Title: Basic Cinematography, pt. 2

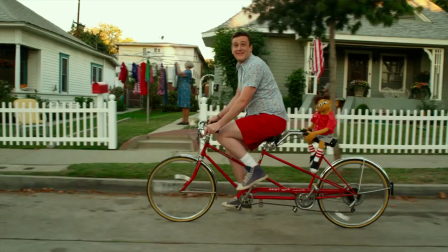To truck the camera, move the entire camera right or left. Dolly shots are sometimes used to heighten the emotion of a shot, especially shots that slowly push in towards the subject.
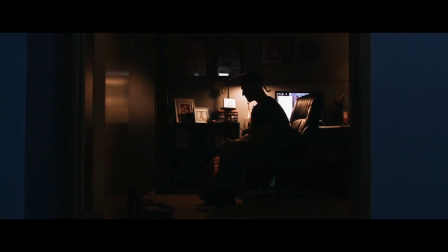If the camera is moving away from the subject, it can show relief.
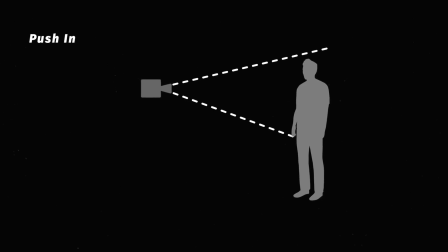To perform a dolly, just push the entire camera towards or pull it away from an object. One thing to keep in mind is the difference between a dolly and a zoom. While the camera isn't always moving, while zooming, it's meant to simulate dollying. But there's a distinct difference to how each looks.
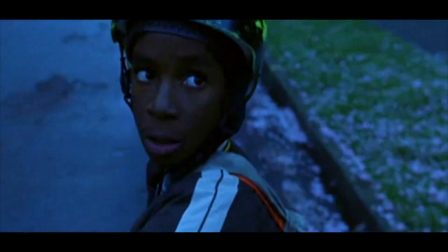When dollying, the camera's position relative to its surroundings change, creating a sort of parallax or a perspective shift.
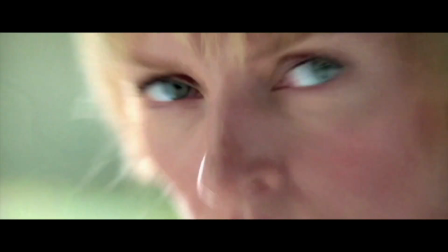Zooming just magnifies what's in view, making it look like we're getting closer, even though we're not. Both dollying and zooming are excellent tools that, when used properly, can really enhance your story. If you want to go super crazy, try a dolly zoom shot. This is sometimes referred to as a Zolly shot or the vertigo effect.
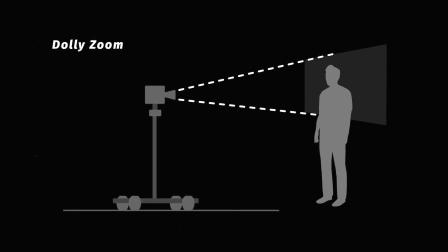To do this, just zoom the camera in while it's dollying out. And if you do it right, you can get some really cool effects. Like other movements, arcs are usually used to heighten emotion, possibly make the audience more excited or uneasy.
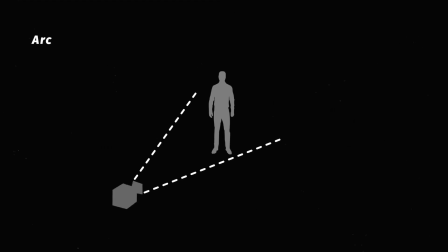To arc, simply move the camera in a curve or circle pattern around the character or subject.
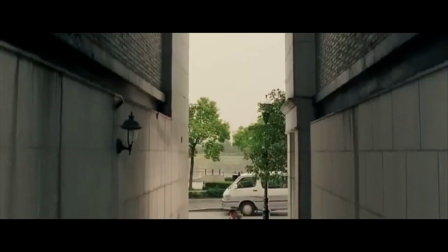A pedestal is used to reveal new information. Pedestals often require a crane or other tool to move the entire camera up or down.
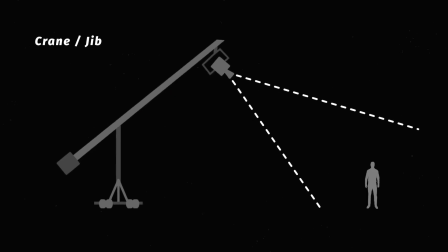Often, other movements like pans or tilts are combined with the pedestal movement. Finally, you might decide not to use any type of camera support and just go handheld.
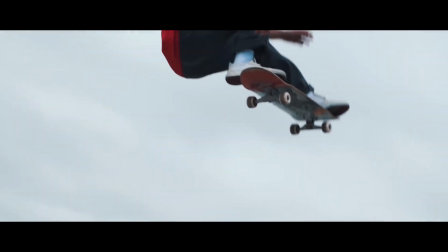If you decide to go handheld, you gotta make sure to keep the camera as steady as possible.
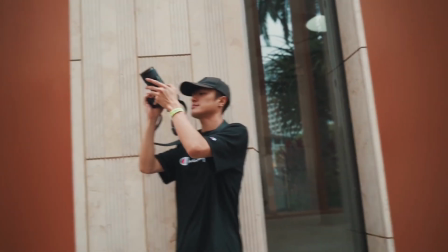The best way to do this is to put the camera close to your body and move your entire body instead of your arms and hands.
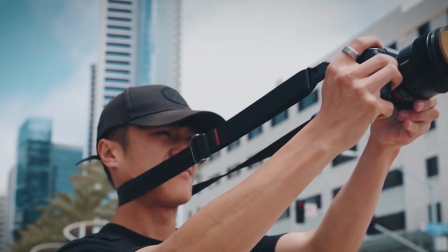You can also use a camera strap to anchor the camera around your neck, giving it more stability.
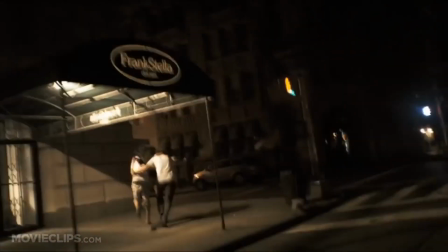There are times when extreme camera shake is okay, but in many instances, it can be distracting. Simply put, if it distracts from your story, then you didn't do it right. Camera movement can add a ton of visual interest to your shots and really help tell meaningful stories. We have a lot of different tools to help you get really smooth, tasty movement like tripods, sliders, and gimbals. While these movements will no doubt require some practice to get good, it's definitely worth it to use them in your videos. So what are you waiting for? Now it's your turn to combine composition, shot size, angles, and movement to add more visual interest to your story and make it more engaging to watch.